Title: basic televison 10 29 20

Record that and we're going to talk about that and then I'm going to have like a little mini quiz that you can work on this week. It's just going to probably be you know a couple questions just about what we're watching so you may want to try to just take note on this. Let's see where am I? Where am I? I'm just lost. All right so this is
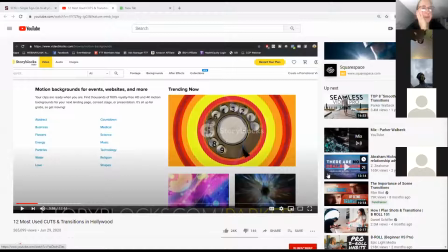0:34 So I just felt like this is really important to review this and look at it again. It's the 12 most used cuts and transitions. And so I figured we're going to talk about that review that today. And that probably should take us to the end of class today. So here we go.
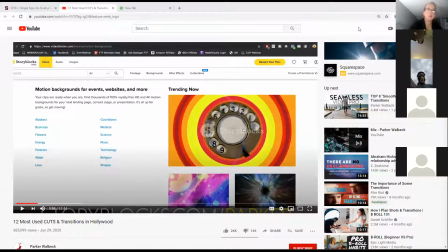0:52 Here we go. Here we go. Stop sharing screen. Okay. Are you seeing YouTube right now?
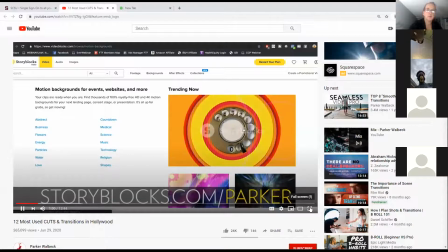0:58 Parker to learn more about story block video, but let's now jump into our cuts and transitions. Cut number one is the clean cut or a hard cut or just a basic cut.
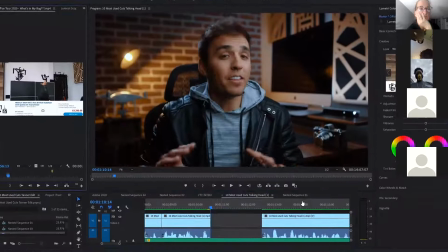1:07 This is when you do a simple cut between one clip to another. Nothing fancy, no crossfades, no tricks, just a good old-fashioned cut. And a lot of the other cuts and transitions we're talking about today are just variations or elaborations of the clean cut.
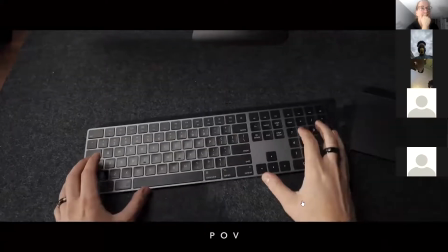1:21 You'll see clean cuts used most often in narrative-style films as the camera cuts from a wide shot
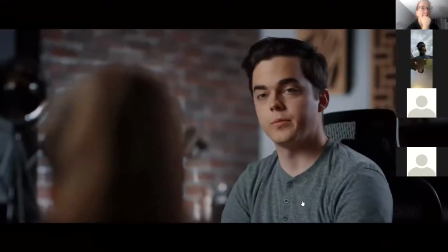1:26 to a medium shot or to a tight shot or back and forth between two over-the-shoulder dialogue shots.
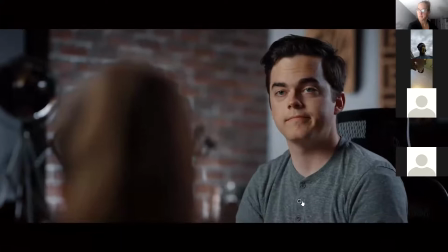1:31 In these types of situations,
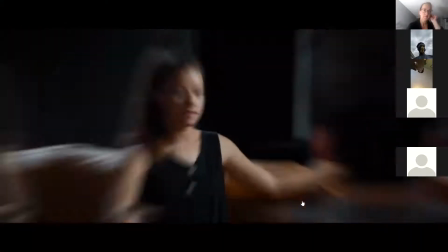1:33 trying to introduce some kind of fancy cut in a narrative scene will often just distract the viewer from the story and feel unnecessary and out of place.
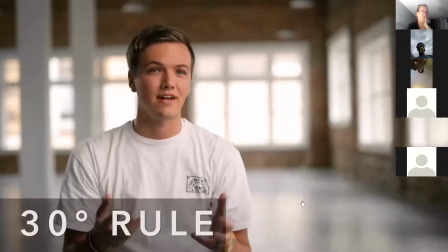1:41 And one thing to keep in mind with any clean cut is to use the 30 degree rule, which states that when you do make a clean cut,
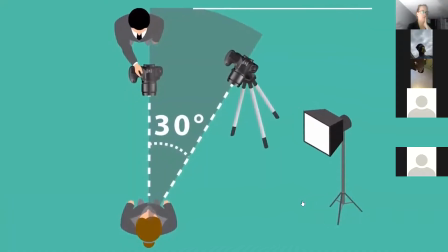1:47 you usually want the second clip to have been shot from an angle of at least 30 degrees away from the first clip.
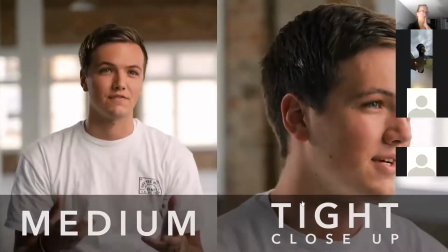1:52 You don't use a different angle when cutting, you usually at least want to cut between two different focal lengths or distances from the subject,
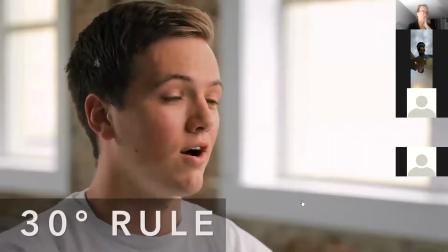2:00 so that from clip one and clip two, you have two different perspectives.
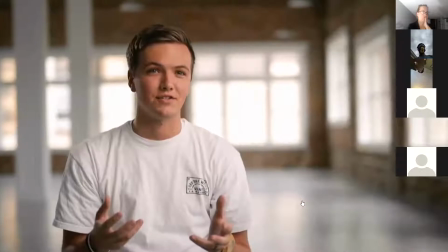2:03 If you fail to do one or both of these things when cutting between two clips of the same subject matter, then you'll likely produce what is called a jump cut, which is cut number two.
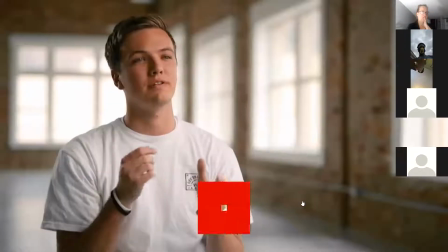2:12 A jump cut, when used unintentionally, usually comes across as unprofessional and or lazy.
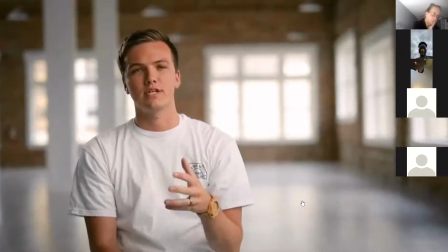2:17 It makes it look like you didn't get enough angles of the scene you were shooting, or that you weren't willing to spend enough time in the editing room to find a better clip to cut to.
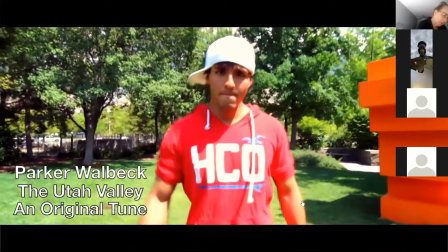2:25 Now, there are times that jump cuts are used creatively and purposefully, for example, to show the passing of time, or to show urgency, or to make a long sequence go by faster.
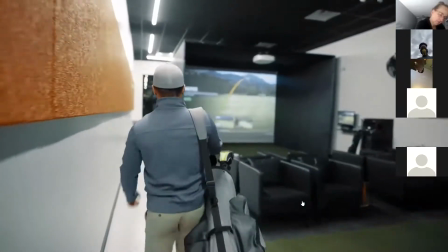2:34 For example, in a recent commercial edit that I did, I had a subject walking into a building that was about a 10 second clip, but I only had five seconds to show it in the video.
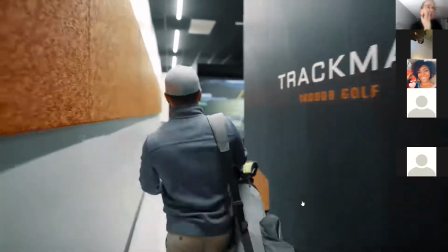2:42 So to show the viewer that you walked across the whole room, I could either speed up the whole clip or do a jump cut.
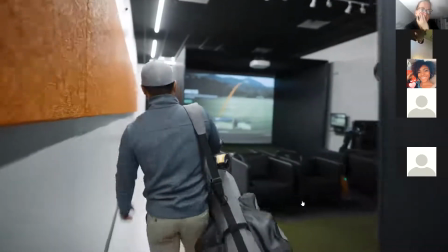2:48 So I cut off the clip several times so that I could more quickly get to the point.
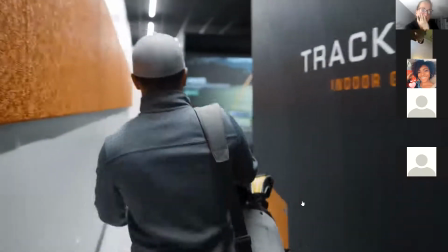2:51 Notice though, that I did a digital zoom on the second and fourth clip so as to make the jump cut appear less jumpy and giving the illusion that they were shot on different focal lengths,
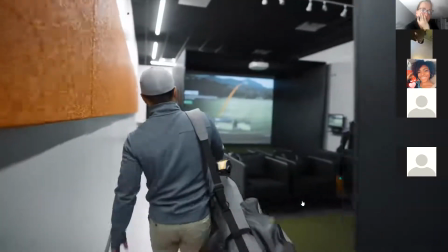3:00 helping sell the cuts as having been shot through two different cameras.
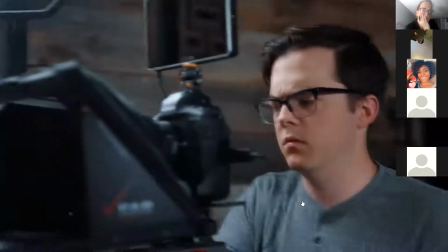3:04 Another tip when creatively using jump cuts is to put your camera on a tripod like you're seeing right now so that only the subject is moving between jumps and not the rest of the background.
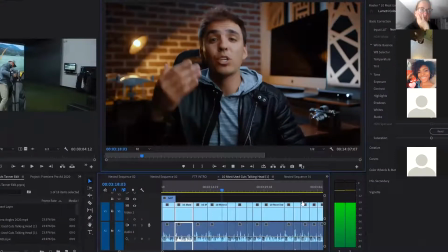3:13 I have a lot of jump cuts in these talking heads because I make a lot of mistakes and I cut between breaths or long pauses so that you can more quickly consume my content. But these jump cuts don't look as jarring because only I am jumping while the background stays the same.